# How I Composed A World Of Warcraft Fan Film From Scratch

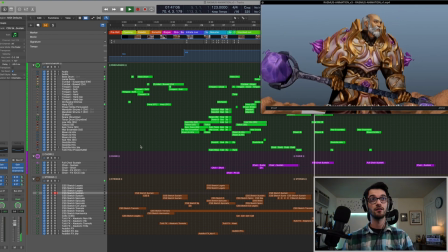1501s
Also made the idea with bassoons and English horn to be her. That's new.
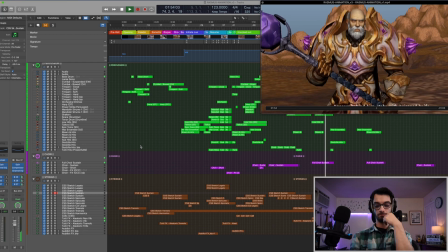1507s
That's the swell I was talking about. That swell is pretty commonly used in this whole thing. It's basically, I'm just doing clusters of different brass instruments.
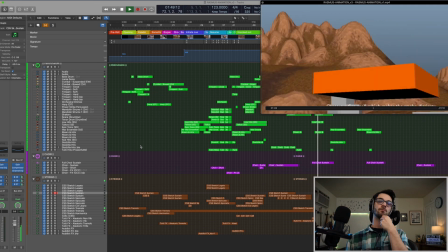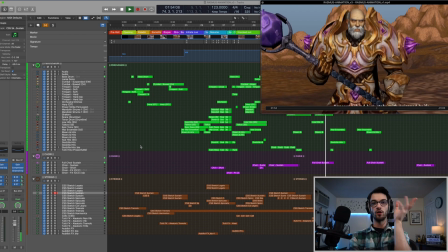1526s
This part's all pretty much the same.
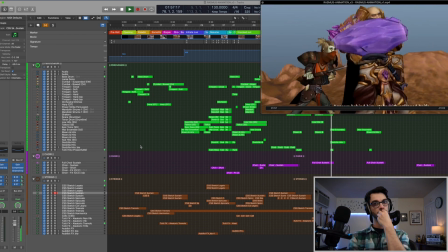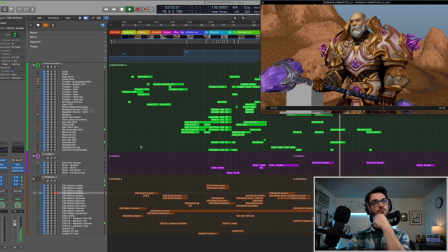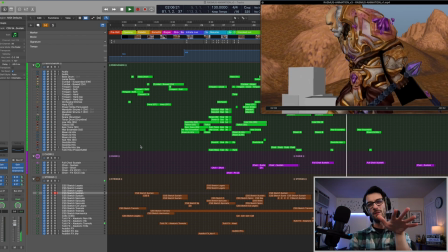1538s
Little hit there. I might thin that out, I'm not sure.
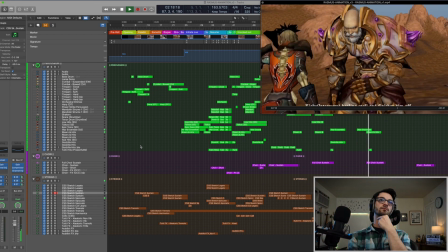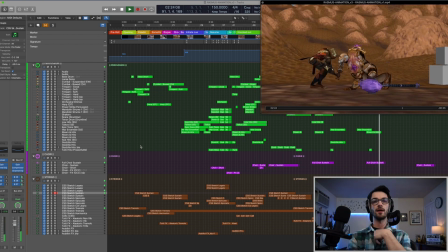1554s
This is a little faster to keep the pace slightly faster than the drama on screen.
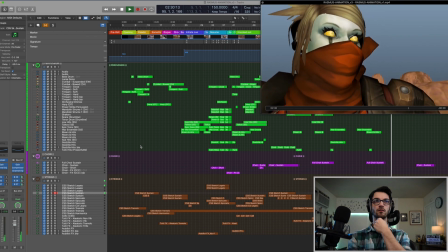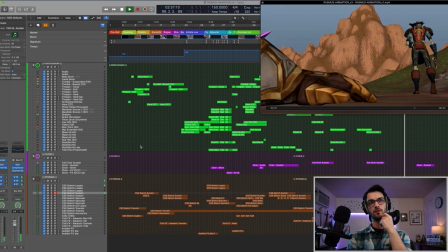1567s
I want to add harp there. I'm gonna add harp. Here's our ending.
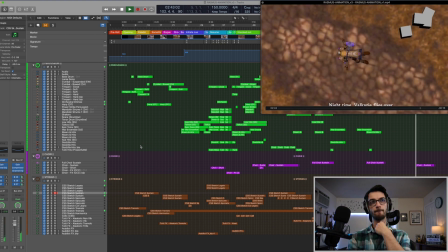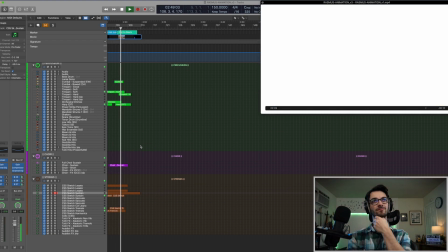Okay, so I didn't have much time to get that kind of surprise ending swell because it cuts pretty quick.
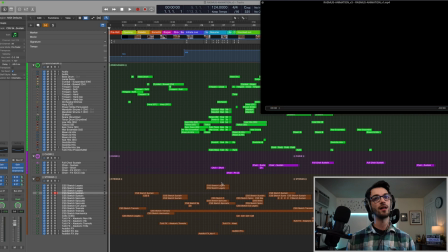1589s
So that was a bit tricky to program, but basically I'm implying the same motive that was here in the beginning, if you remember, right about here.
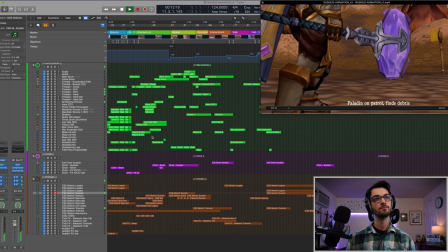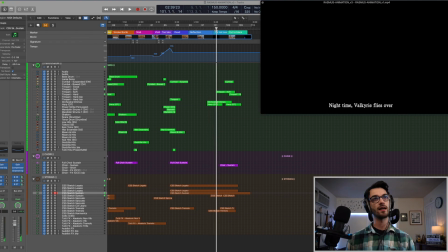1601s
That's kind of his gesture, so when it comes back here, it's implied that he's not done for.
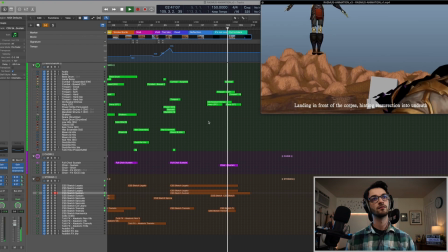Really proud of that orchestration there, actually. So we've got some woodwinds going on the top. It's super messy right now. Like, it has to be cleaned up. We've also, I think, got a church organ that's hidden away somewhere. Yeah, like I said, this whole thing is like uber messy right now, but that's okay. We're gonna clean it up.
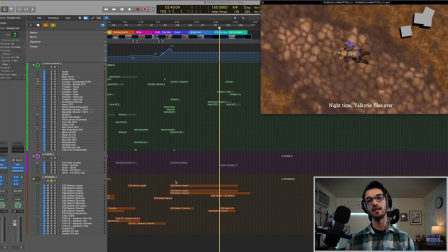1634s
We've got our brass swells, we got strings. Again, Dies Irae is the motive if you didn't pick up on that.
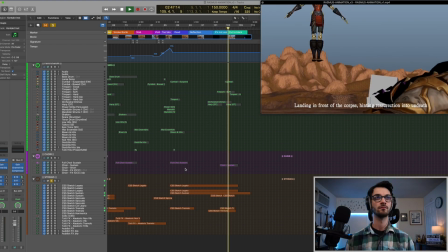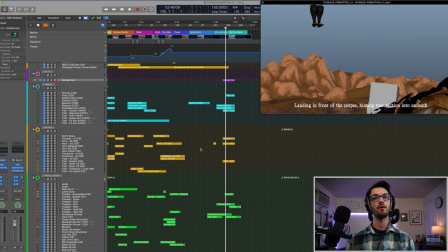1645s
This isn't even locked to a tempo right now. I got the idea, I had to run with it. Sometimes that's my process where I'll just not work to tempo, then lock all the MIDI, then adapt the tempo, then quantize the MIDI. It's a bit painful, but it does help me kind of get freer ideas so I can focus on being in sync with the picture without committing too early to tempo.
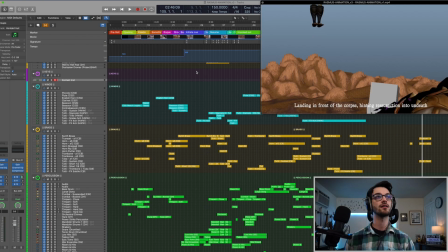1667s
That's sort of what happened in some areas here. You know, I had certain tempo things.
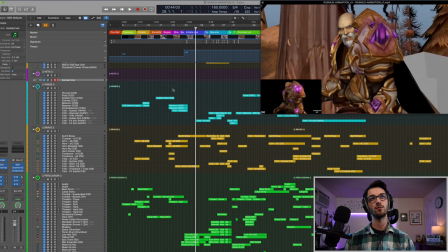1671s
I was so in the groove all the way through that I realized it was just losing some of the ebb and flow that I wanted it to have. This isn't just a hybrid track. This is hybrid orchestral, so we need to kind of support orchestral moments here. Sometimes when percussion drops out, it actually makes it feel more dramatic in some ways than just being a groove throughout.
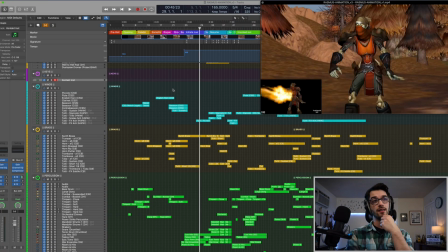1689s
So that's pretty much it. I'm gonna wait and see what they say, and then if they approve of it, I'm just gonna go ahead and polish the final mix, tweak any necessary things, and we'll hear how it sounds. So the final mix was in fact approved. They were very happy with the finished results, as was I, and I'm so excited to show you the final animation, but instead of spoiling it here, I'm gonna link it in the description so you can support these animators who helped hire me and also make this video. By checking it out on their channel. If you do check it out, do me a favor, leave a comment on their channel and let them know that I sent you. Again, I hope you found this video helpful. Thanks again to everybody who's a patron. You help me to create this kind of content, and I deeply appreciate it. You can learn more about my Patreon in the description. Leave a like if you enjoyed. Thanks again for watching, and I'll see you in the next video.